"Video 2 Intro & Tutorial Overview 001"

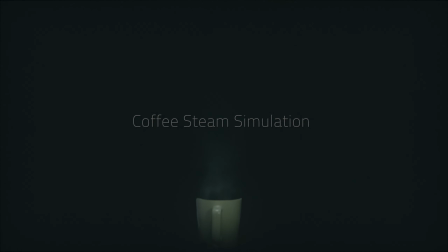5219s
We are going to add some steam so that it's a little bit more believable in the shot here.
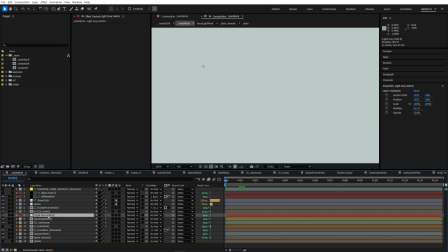5224s
To do that, let's go ahead and make a solid. I'm just going to pre-comp it as is, and we'll call it steamy coffee.
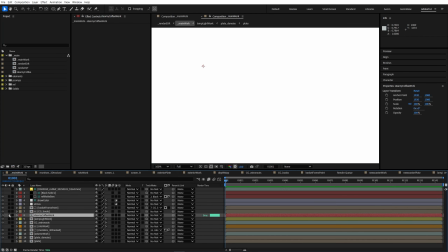5234s
No, steamy coffee work. So in here, I'm going to go ahead and add CC Particle Systems 2.
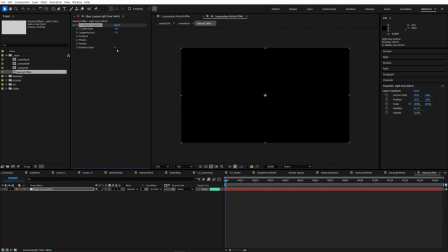5240s
This comes with After Effects. It's ready to go. It can do some pretty cool stuff when you play with it.
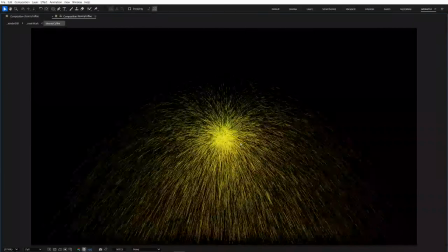5245s
Out of the box, it doesn't look quite like a steamy cup of coffee, but we'll get there eventually.
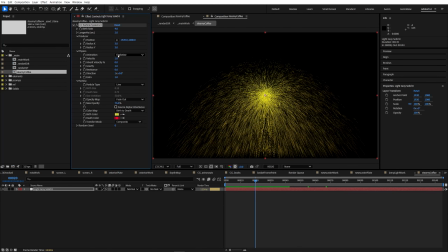5250s
First, we got to figure out what system to use. I'm going to switch to Twirly. I played around with a lot of different ones, and I like Twirly a lot. You'll notice that gravity starts with 1. So in this scenario, we don't want gravity to be pulling down our particles. In fact, we want it to be doing the opposite.
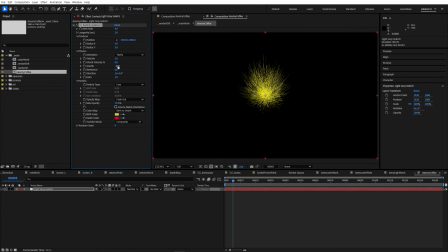5268s
So we can actually reverse the gravity so that the particles will be rising. They're going way too fast, clearly. So let's just go ahead and shrink the velocity way down. Actually, we can just set the velocity to 0 for a second, and you can just see what gravity alone is doing.
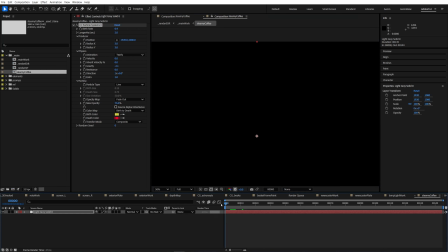5282s
Let's generate a lot less particles here for a second. Similar to what we did before, I'm going to take this particle system and back it up. And now you can see kind of midway in the system. First thing I might want to do too is just kind of make this shaped more like a coffee cup. So I'm just going to go ahead and bring the radius out a little bit.
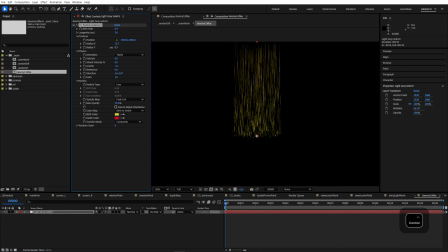5301s
Maybe the radius in Y I'll bring to almost to 0 because it's kind of, we're looking kind of sideways at the coffee cup. Okay, cool. So now they're flying up from there. Great, they still look insane. Let's go ahead and lower the position of the producer also.
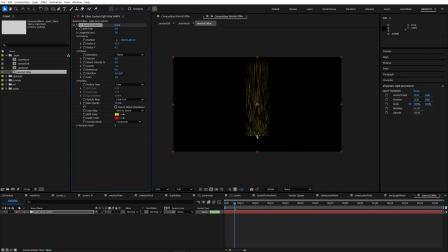5315s
So this will give us a little bit more latitude for comping. Clearly we have way too much gravity still in the negative.
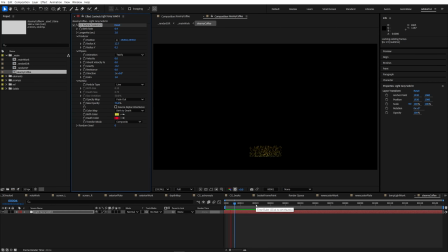5321s
So let's shrink this down to something really small. There we go. Let's work on these particles. Right now the particles are tiny. And the cheat for making something kind of foggy or atmospheric with your particles would be to make them a lot larger.
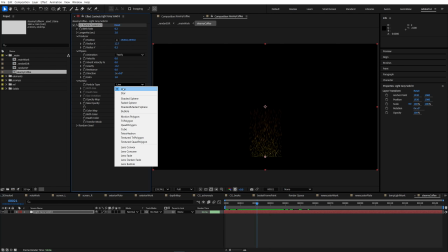5332s
Also not lines. Let's go ahead and do like faded spheres. Immediately more foggy.
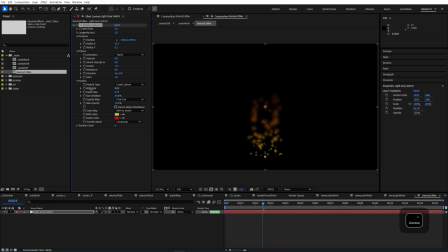5338s
That's great. Birth size, you want to do something pretty small. Depth size, you do want it to get bigger. You'll notice that as you go larger, it immediately gives you the feeling that steam would, as it dissipates into the air, the particles are spreading out. The color's bugging me here, so let's go ahead and fix that. We'll just do like a black and white thing for now.
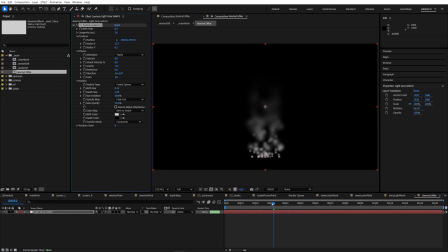5356s
We'll do a birth of white, death of black. I like to do that so that over the life of the particles, they naturally sort of disappear. We're going to be comping this additively anyway. So basically by having it go black, it's going to basically have it fade off. Opacity map will have it fade in and out probably. And that'll kind of hide the generation of the particles at the start.
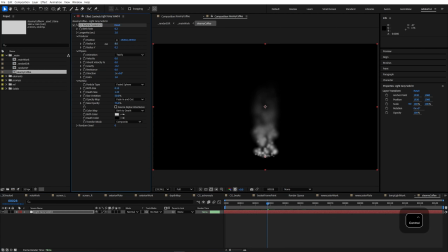5376s
Also kind of help them in their fall off at the end. All right, we've got something that looks slightly steamy. Here's where the transfer mode can come in.
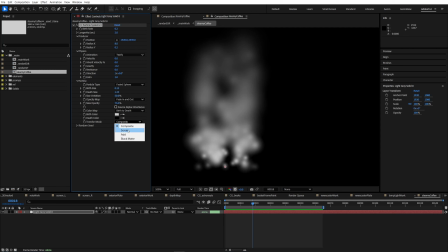5384s
Since we have enough particles and they're kind of overlapping each other, we might want to play with screen or add. you'll notice as soon as I adjust the exposure, you can really see the latitude that's happening now as the brightness of each particle is being added to the one below it.